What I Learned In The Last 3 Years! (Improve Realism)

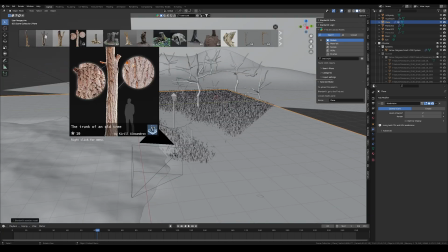249s
So I replaced the tree models, and for that I used the Blender Kit add-on,
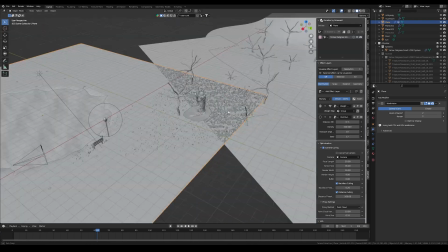254s
which you can also get for free, and it has a huge asset library.
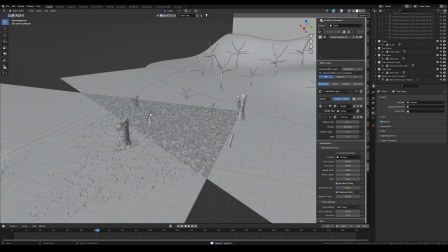258s
So I just searched for a tree trunk, and there are different options I can choose from.
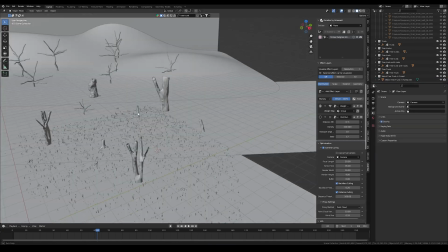266s
So I imported like 5 different trees and then just placed them where the old trees were,
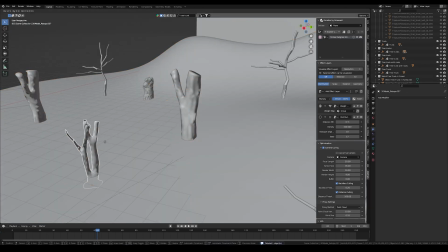273s
maybe changed the position if needed.
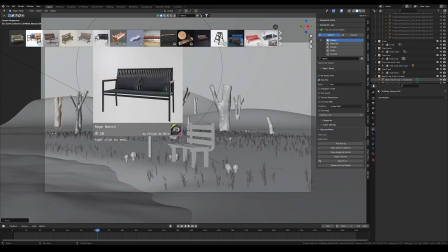277s
And yes, then I used Blender Kit again to search for a bench model, and I also find a really cool and realistic looking one.
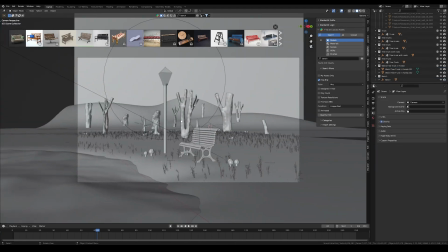286s
And I also used it for the lamp,
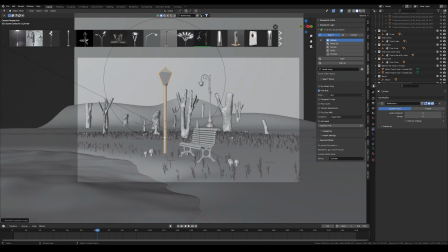289s
and also imported just with one click a really cool street lamp and placed it near the bench.
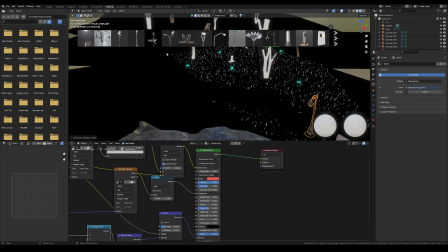297s
So now I went into the next phase, and that's the texturing.
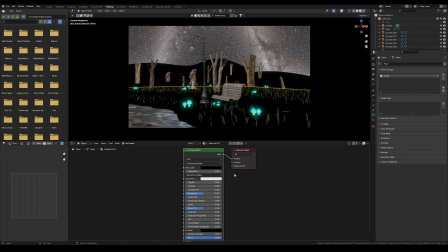302s
So I used Blender Kit again to look for a material, a cool looking ground material,
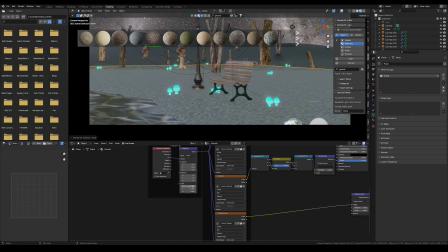309s
and I found one and applied it to the ground and scaled it so that it fits right.
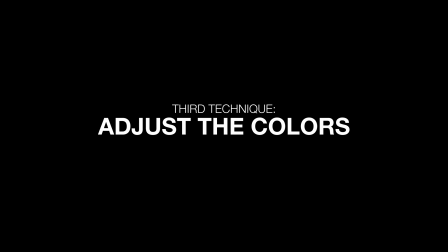316s
Okay, so the next technique can be different from scene to scene or from person to person, but what I like to do, especially when I have third-party assets, I like to change the color a little bit so it matches more.
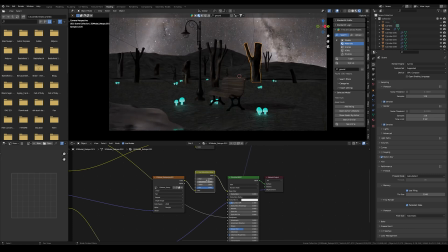328s
For example, in this scene, I want a darker look, a gray look, and I don't want
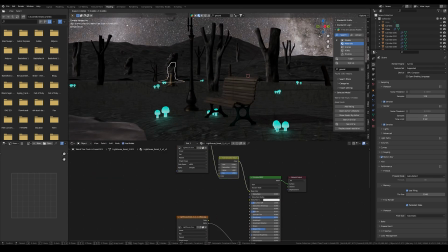334s
saturated green grass and saturated brown trees, so I try to turn the saturation down on it.
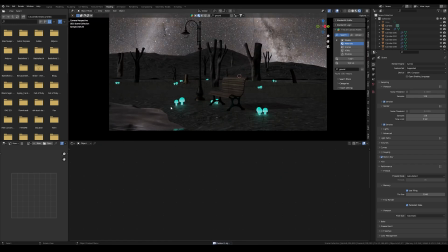343s
But this really depends on the scene. Sometimes you also want a really colorful scene. But that's just a cool way you can like make your assets fit the scene.
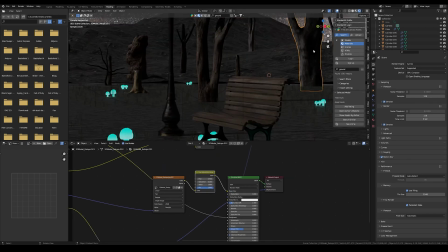353s
So let's use a hue saturation node and put it into the
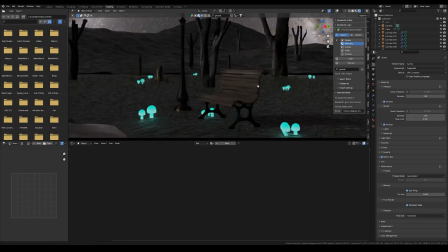358s
color texture of the principal node.
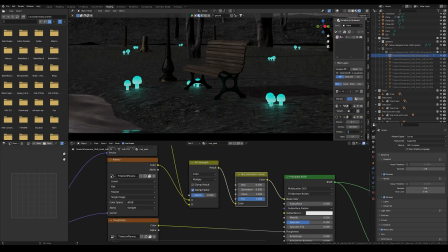363s
And then I could just turn the saturation down or maybe change the hue and art direct it even further.
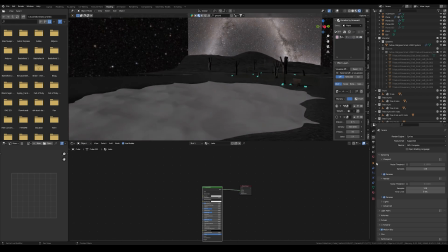371s
So then I also changed the water.
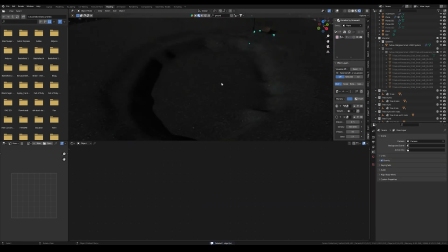375s
I deleted like the whole wave modifier because I don't need that for just a small pond,
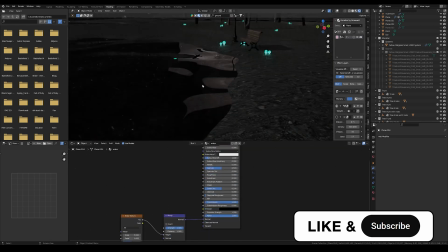380s
and applied a noise texture and also made a water material with the transmission and turned the roughness down,
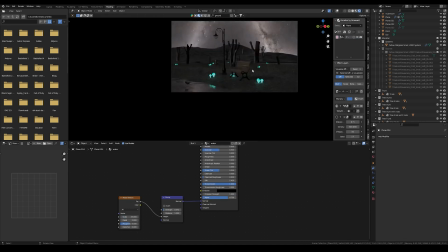389s
and also turned the alpha a little bit down so you can see the ground beneath it just a little bit.
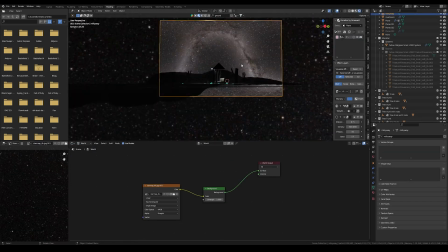396s
And then I also replaced the sky texture,
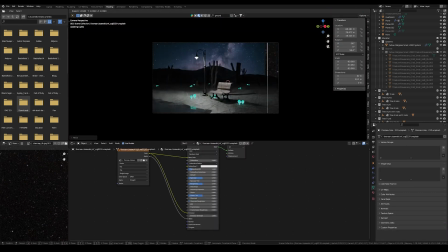400s
because this was like a 360 degrees image and I wanted a normal image of the Milky Way, so I also replaced that.
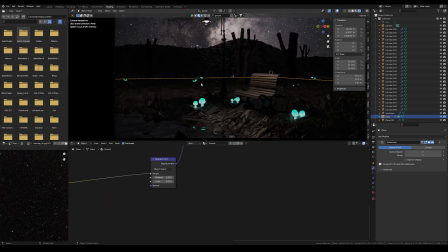409s
So the next step was to add some displacement in again, because I saw like on the close-up ground you could really see that it's just a 2D
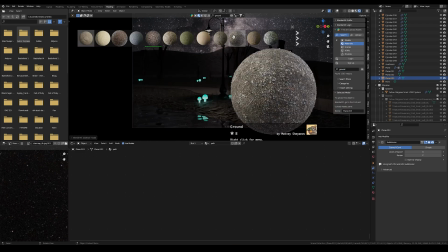419s
plane and there were no details at all, and details are very important if you want to make it realistic.
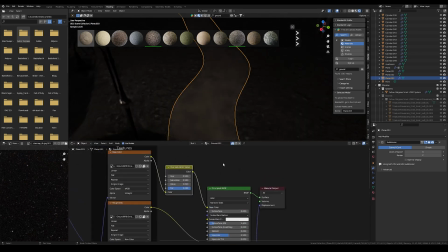425s
And with displacement maps you can easily add
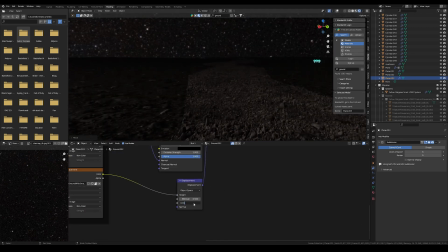430s
many small details, but it also takes some resources from your PC, so don't do it too much and only where you can see it.
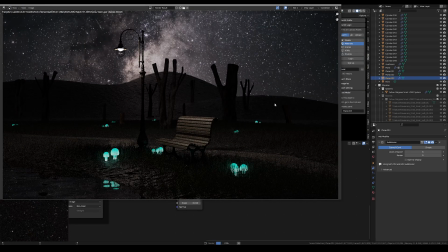439s
And when I had that right,
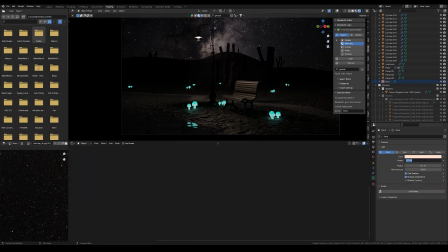443s
I also added in a spotlight into my street lamp, so yeah, the lamp actually emits light.
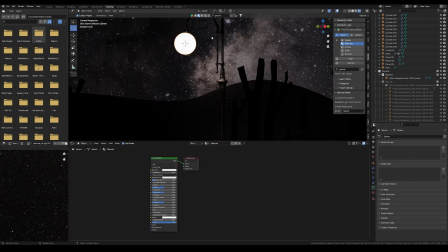453s
And I also added in a small little sphere with an emission texture, so it looks like there is a light bulb in it.
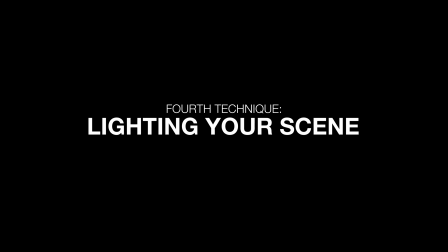461s
And with that we also come to our last technique, and that's the whole lighting setup. Don't be afraid to play around with the lighting, try different things. For example, in this one I tried out like a really high contrast lighting,
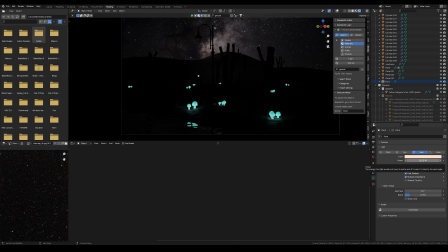474s
like you can barely see the background, it's just very black and you can only see the mushrooms in the distance. Yes, make sure to watch additional tutorials on lighting, because it adds so much to the render if there's not just like a flat lighting over everything, and if you use like these lighting techniques properly.
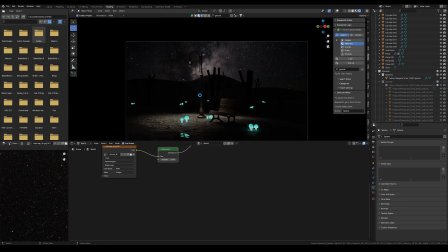492s
So now it already looked like something, but I still had to fine-tune some details.